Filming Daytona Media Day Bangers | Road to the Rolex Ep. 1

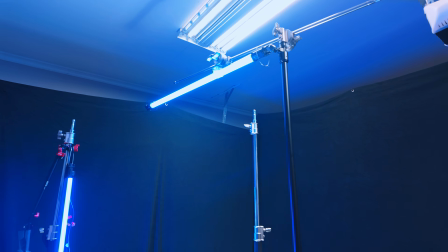All right, gotta be done with the hero shots for now. Didn't find anything that was like overly awesome. Some of the stuff there at the end was pretty good. The purpose of the hero shots are not necessarily to get anything of them suiting up. I have an outdoor hero shot session as well. That right now is supposed to be raining, but hopefully it ends up getting sunny and nice for that, because I've got some plans for that. This is more for very intense stuff that we can use at all the rounds, because it's not facility specific. It's just a black backdrop. hopefully this offers me some flexibility for the year. So That's where I'm at right now. I'm gonna get this stuff packed up and get it in my truck tonight, actually, because I am leaving tomorrow morning to head south to Florida. And yeah, we'll see you in the truck tomorrow.
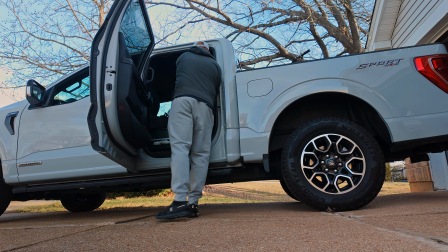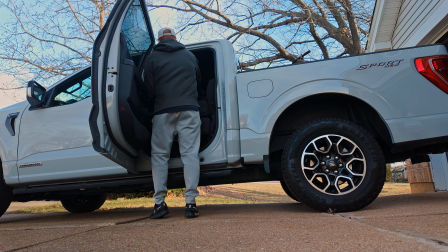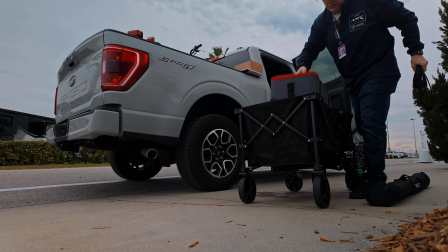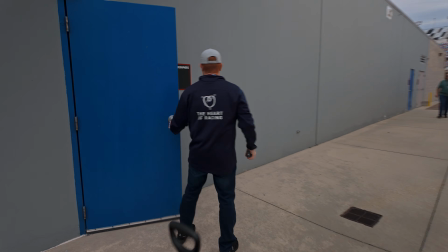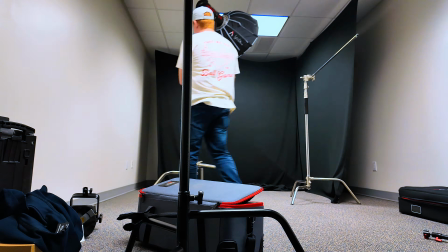All right, and finally, after what felt like 700 changes, we are finally done with the setup. I have changed this a lot since you saw us at the house, but ultimately I think I'm pretty happy with this. The most important thing to me is that it gives me a lot of options so that not every shot is looking the same. So I'm gonna break down the setup and sort of how I expect to shoot this. All right, so here's a sort of zoomed out version of the setup.
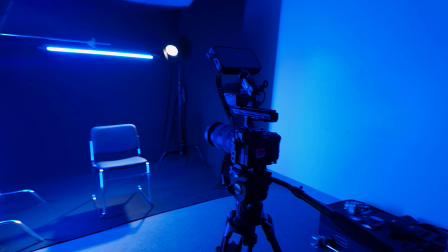I'm gonna go just first things first, camera. This is the FX3.
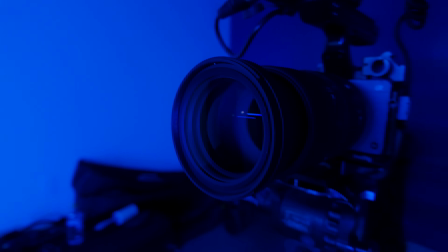It has got a little Prime Effects lens filter, or wheel, on the front of the lens to do some light refraction work.
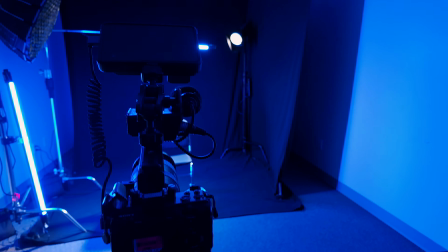I have to have the monitor on this camera because I do have to go manual focus quite a lot since we're so dark in here.
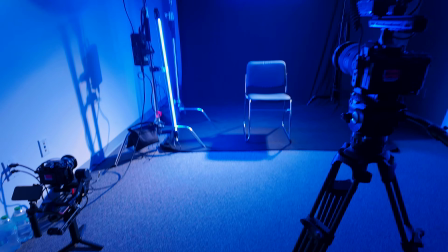I also have the gimbal, which I will probably use as like a wide sort of push-in, just a little bit more BTS looking.
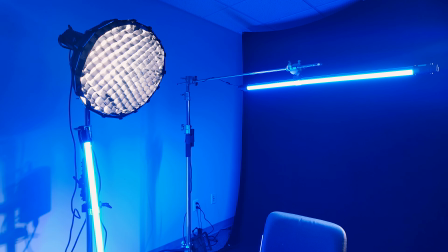And now for the light setup. So I've got 3 setups that I'm gonna run. I'm gonna call setup number 1 is gonna be just with this hair light on.
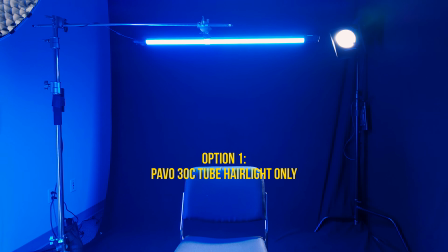So it's a little bit ominous, it's a little bit dark. It's going to show just over the back of the shoulders of the drivers.
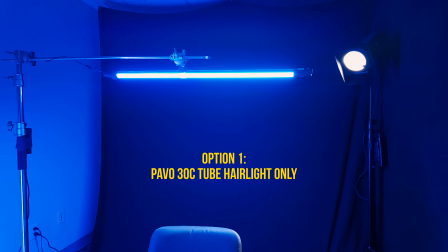It's blue. I don't know if that's coming across, but that's going to be stage number 1.
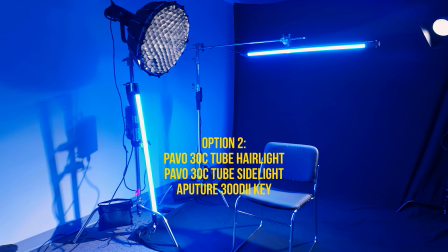Stage number 2 is going to be also with the hair light on, but with these 2 left lights on.
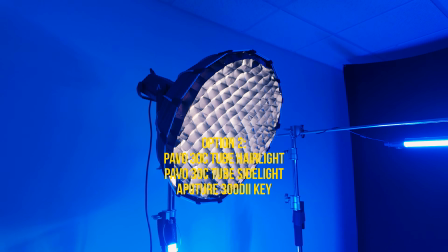So it's an Aperture 300D with a light dome and an egg crate on it, and then another one of the 2 tube lights.
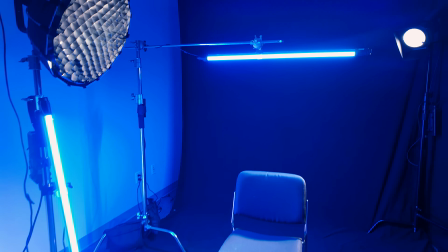The goal with this one is to light up the right side of the driver's face, but then also have that blue hair light sort of casting a little bit of rim around them.
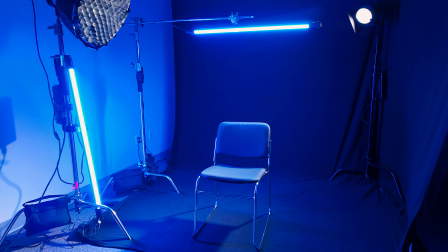So the left side of the driver's face will be very dark, but the right side will be nice and lit.
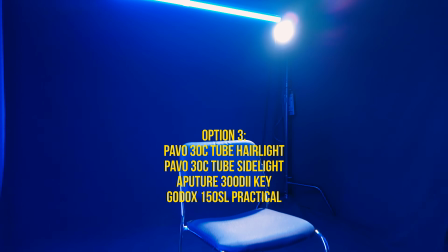And then lastly, number 3, what I'm going to call it, is going to be a little bit more down low to the left here.
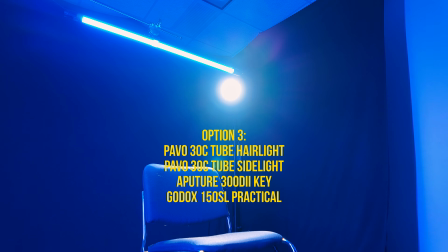I'm going to use this sort of back, I don't even know what it is, like a Godox 150 SL.
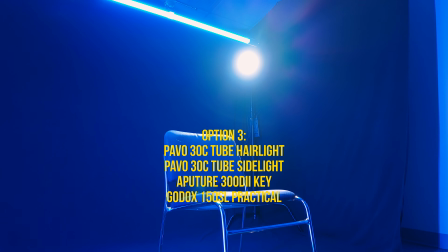It's got some barn doors on it. I'm going to use this to sort of simulate the lights that are often on the front stretch.
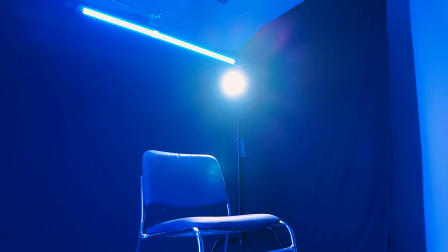So, you know, if they were on the pit lane, these would be the lights that would be behind them. I'll probably turn the tube light off for that.
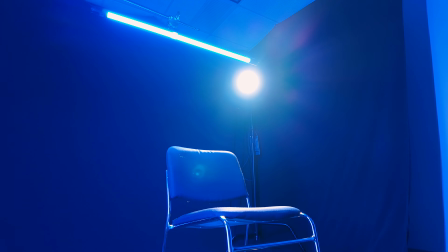But that's what I'm going to use this sort of setup number 3 for. Just want to say it's always well-intentioned to do more BTS work, but it's quite hard to do the job, especially as a solo like me, and also have time to show some of the BTS. So hopefully that was a good explanation of my setup. We're going to see how the shots go. Hopefully it's pretty smooth. I've spent a lot of time thinking about this and editing it, so hopefully it goes smooth, but they're going to be here in 15 minutes, and we'll see how she goes.
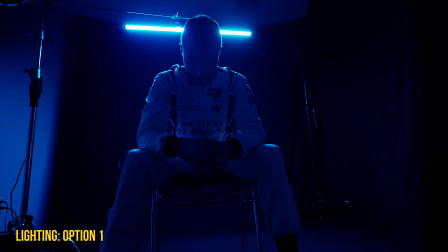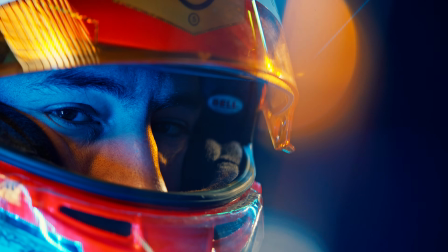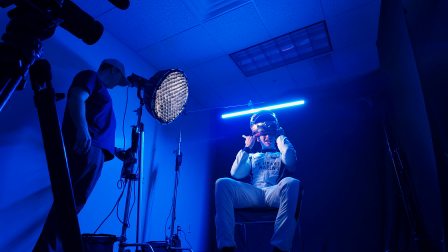Anything for you, Greg.
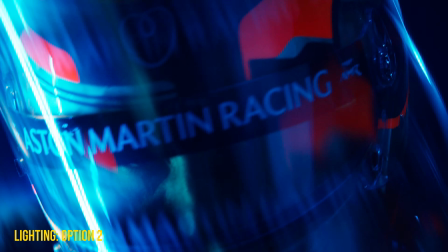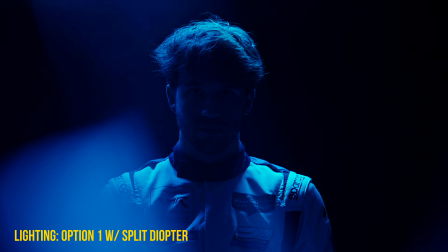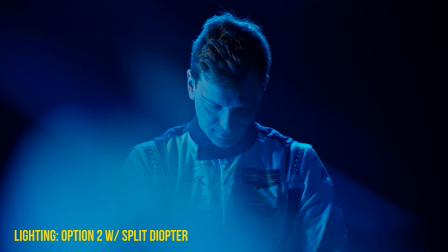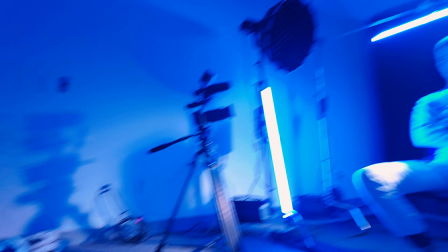These lenses are so cool, Greg. Johnny's gonna pick up his helmet at least.
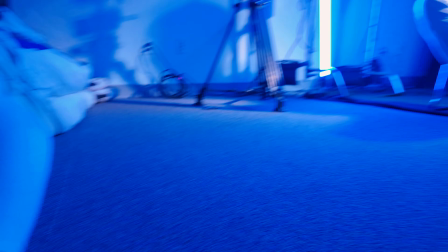What's up? Dude, they are really cool, these lenses. Is that what you're doing?
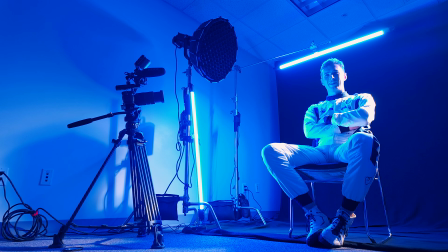You're just... Yeah. They're just like distorted? Yeah. Dude, Greg.
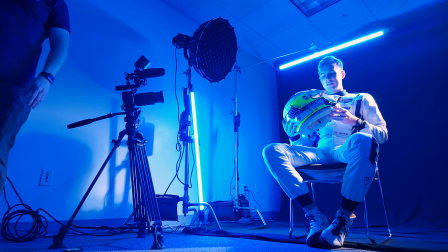Yeah, it works on the camera too. Dandy's fucking noise. Oh my god.